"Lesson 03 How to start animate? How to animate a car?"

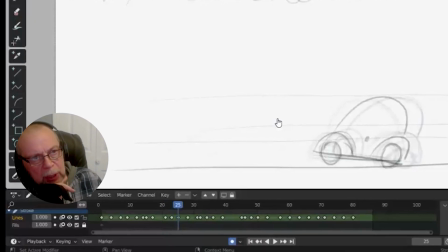We can, but with jump, mostly with jump. But when we run, we can stop too. The same principle, like a oh. No, we have to jump, you know why?
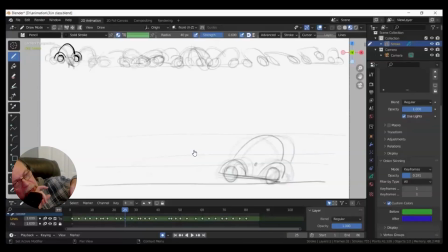Because we have to change our body weight, center of weight, I'm sorry. And after jump, we put the center of weight back and legs up forward. That's why we can stop almost immediately. Car can do this, car can't. In principle of three, like I said, principle of three.
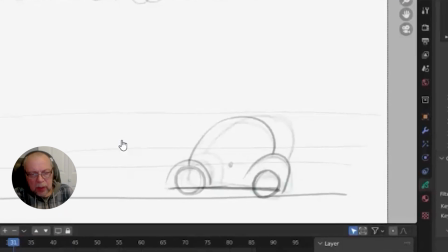So also idea to keep same amount of meat, like I said, same amount of meat because it's kind of chewing.
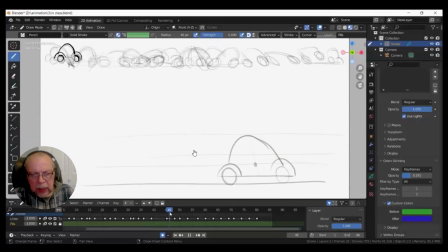Shape is not quite. I would say it has to be a really consistent shape too, because sometimes it's roundish, sometimes it's too skinny, you know, without any reason. Think this way. Yeah, you can finish it. Also, like I said about shape.
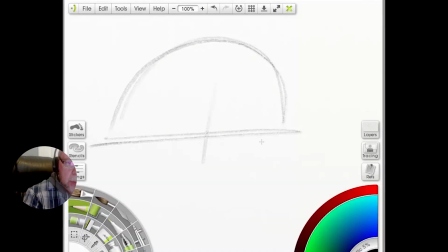Yeah, if you draw this shape, right? You see, let's see, where's this, and this.
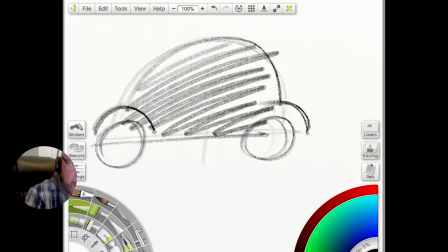That's a shape. That's what I'm talking about. That's the shape. You see this shape? Yeah. You have to feel it. Not line. That's a shape. This one, you see this shape, this way. Could be this way, but that's the shape.
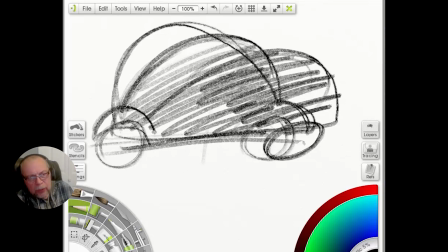See, that's the shape. Think about shape, not lines. And we'll be fine, okay?
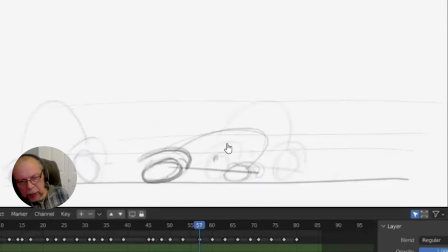The tires too, you have to reasonable change them, but not like make it as bigger or smaller without any reason, okay?
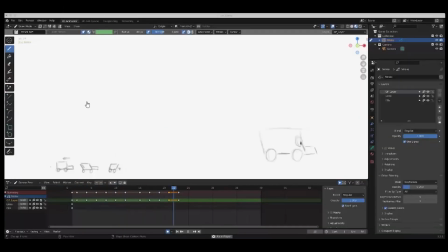So Ksenia, right? Yeah, I think I'm left. Okay. That's so funny. Ksenia, you're almost absolutely right. The principle is right, but the stopping, you see, when it starts,
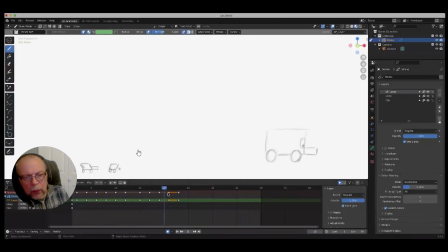it needs more time for anticipation too. Can you flip for me? You see what's really happened. You actually, hold on, can you flip back, please? Anticipation not strong enough for that. And not, I'll show you one thing.
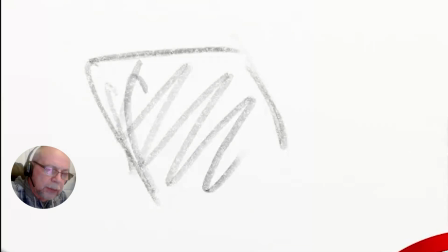It needs to be really squashed. Like I said, that's a kind of, you see, kind of spring, right?
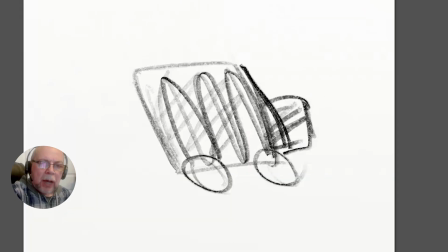You need to do that. After that, you can really, you know, jump forward.
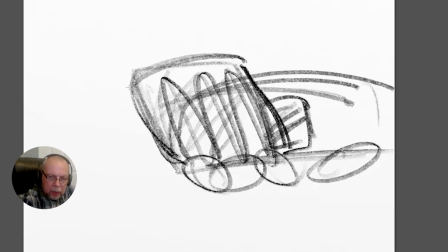See, that's the principle. Even maybe more like this.
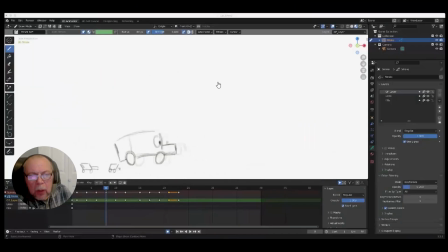Even maybe higher this. It feels like I stretched him back, but didn't squash in the end. Like the one frame is missing. Yeah, the reason is why you need a so big squash and big anticipation, because it's a bigger anticipation, is a faster you can move.
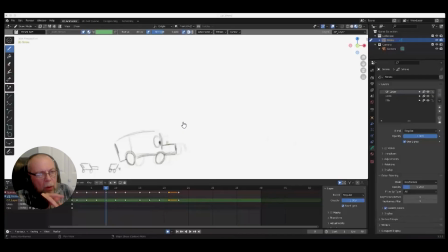Because in your case, the speed of the car is not equal to the anticipation. You know, anticipation not strong enough for that kind of speed. Number one. Number two, you know, when you stop it, like I said, you see the same problem you guys doing today.
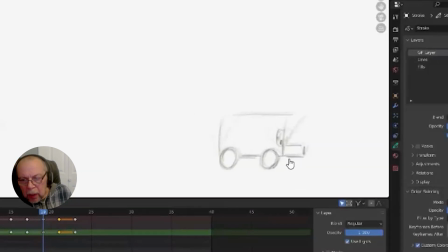It's the lower part or lower, I would say, edge of the body, right?
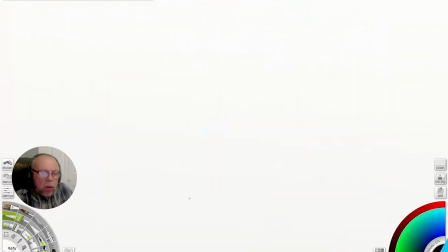It's a parallel to the ground, which is not quite right. Yes. Could you please show how to move the pictures, like along the shed? It's kind of like opposite way, you know, like this, you know, kind of like this. That's when it stops.
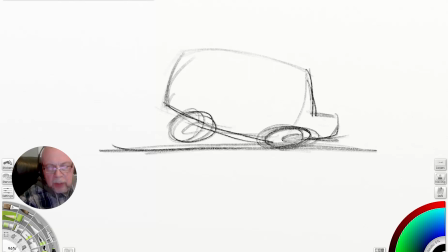If you can see my animation, you can see that. That's what I'm talking about. The edge of the body, not a parallel.
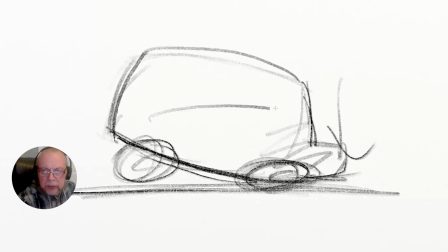It's pushing because all weight is still continue this way. It stops here, right?
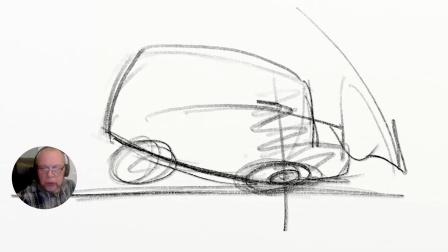But it still continue this way. That's why it's going to pushing back forward to the or toward to the ground.
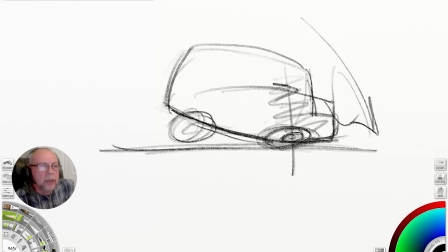Yeah, you can if you even, you know, riding by bike, you will see this way. Anytime you stops, you know. If you immediately stops, you will get the same result.
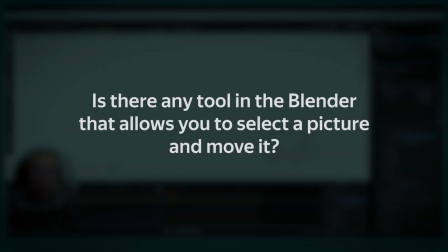Is there any way to move the pictures in Blender?
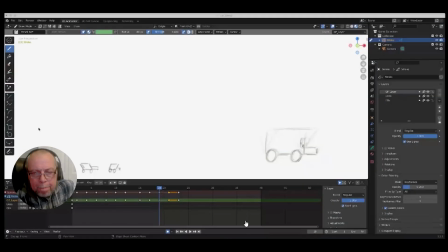I mean, is there any selection tool, like, so you can like select the picture and move it? Yes, I never use it, but I think girls figure it out. They know. You just need to change the mode.
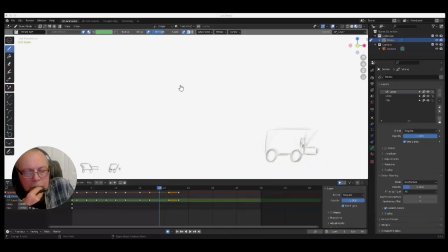On the top, on the left, you see the draw mode. You need to change to edit mode. Then push the edit on the right frame, and it's selected. But you need to be careful with the thumbnails.